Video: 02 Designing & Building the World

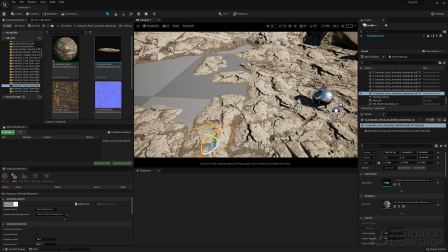3203s
just so that we don't have any dead spots. Again, we'll probably, like I said, we have the camera that kind of comes in and goes, from a distance and then also comes in close. So we want to make sure that, we're not, when we're building this, we're not always staying low to the ground.
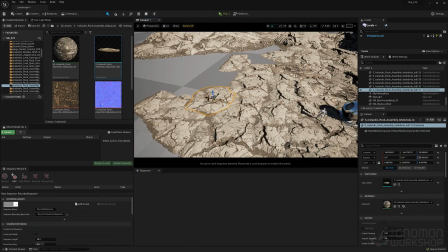3225s
I like to, when I'm building, I do like to be a little lower or closer to where the camera's going to be at the beginning so I can see like if it's working. I'm also imagining as I'm building it, like where the cameras are going to be. So it is helpful to, when you first start building,
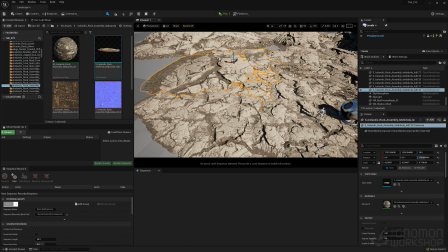3242s
like to think about those elements as you're going, so you don't do a lot of work from above like this early on, and then realize it doesn't look good, and you have to start all over later. This is easy enough to do after the fact to build these components
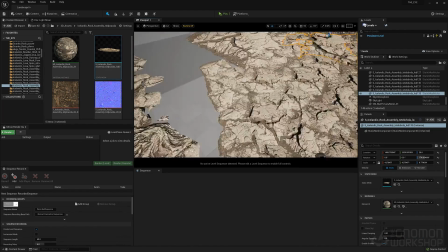3258s
by duplicating it just to fill in the areas that are um, not as close to our actor.
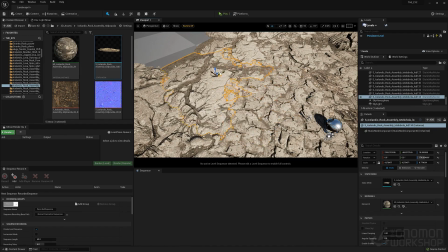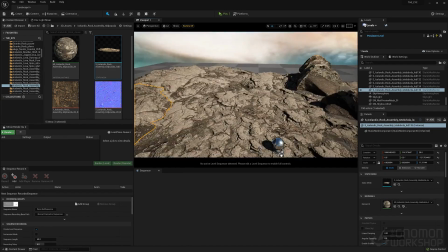3280s
So what I'm doing here is just building kind of a canyon area. This is kind of a canyon that will kind of stay within.
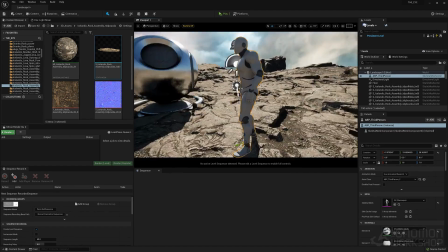3285s
And this is what I was saying before, where eventually there'd be a cave, the mountains around.
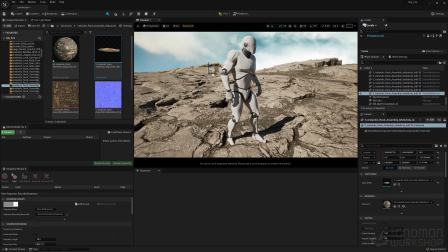3293s
But I wanted to have a basic area where a character's going to walk around and have to do her thing.
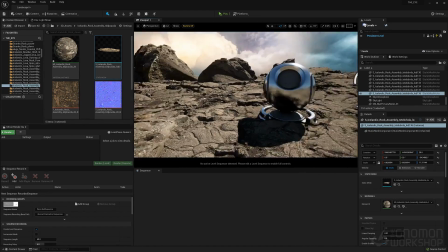3304s
So just building this out. So that, again, that's now we see it from every angle. Looks pretty cool.
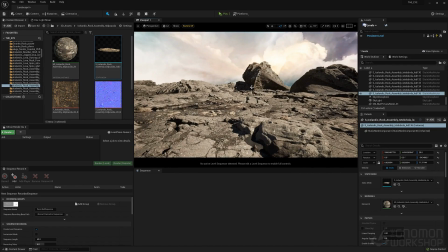3311s
It was just, again, this is just mega scans. There's nothing that had to be purchased for this.
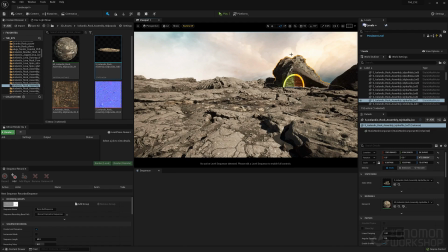3316s
So this is easy for anybody out there if they just want to create something like this. Um, it doesn't take much. So now I'm just seeing if I can break up some of these
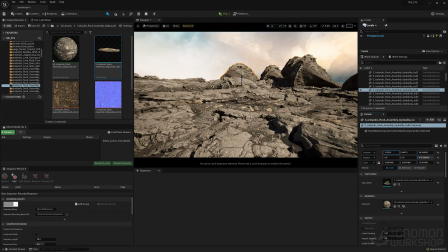3333s
bigger rocks just for some height.
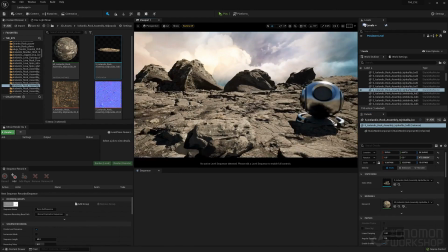3338s
Because again, I want this to feel like it's a terrain that it's not going to be as easy to get around if um,
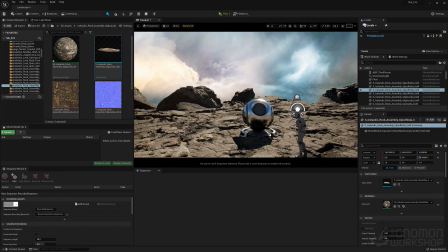3347s
past this canyon area. So in the distance or whatever, you can have more jagged rocks everywhere.
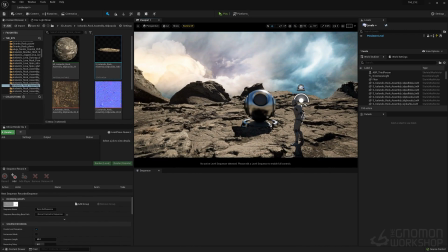All right, so let's add a some fog in here.
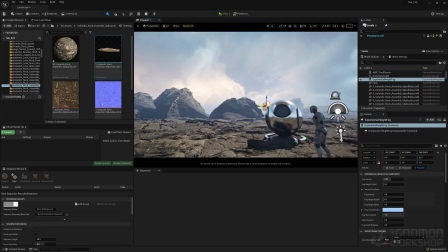3370s
This is going to help by adding the exponential height fog. You can actually now start to see depth.
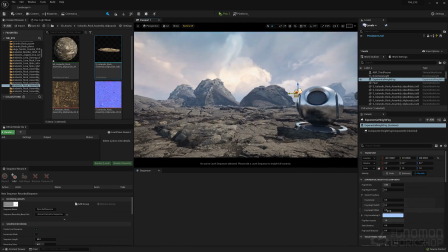3375s
This is going to help us give an idea of what it looks like with atmosphere and with haze. So, like I said, it comes in kind of as a white fog.
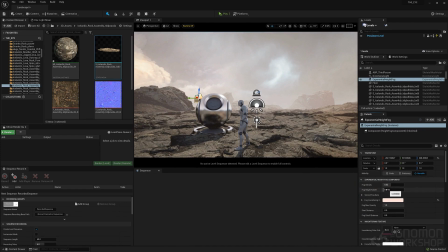3385s
I'm adding a warmth to it, so it feels like it's unbreathable air and maybe full of dust. So you can change these colors in any way you need to.
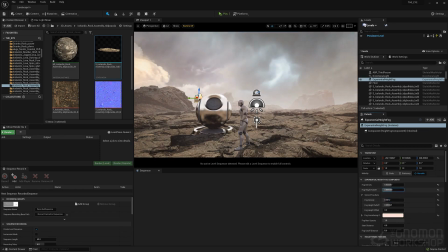3399s
The fog itself, the intensity, the fall off here.
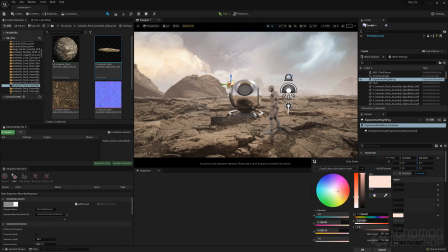3404s
Um, there's a height to it too, so that if you just want it to be on the horizon, so you can play with that. Let's activate the volumetric, which also once you do that, it changes what you just did at the very top node.
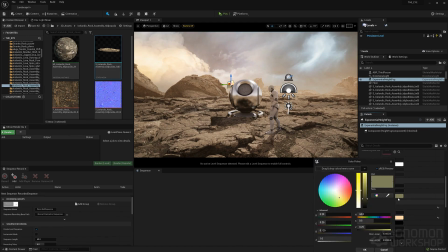3422s
But this gives you a lot more control.
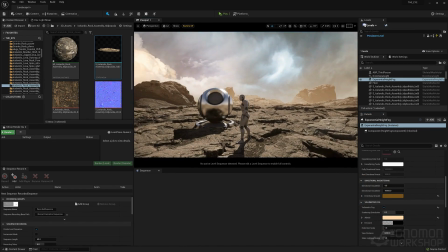3431s
So it's you don't want to go too saturated with the color sometimes because it will feel
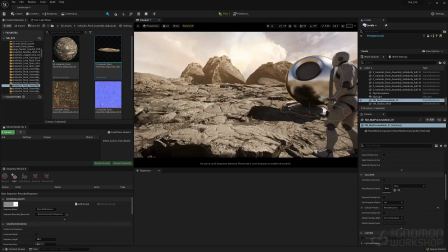3440s
as not as realistic as it should.
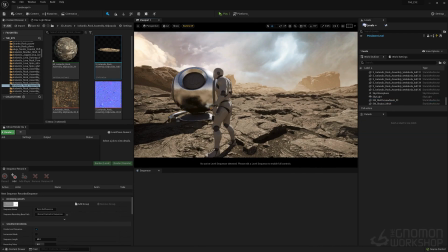3443s
So how I work is just kind of in a subtle way as I go, and then I continue to push until I get where I need.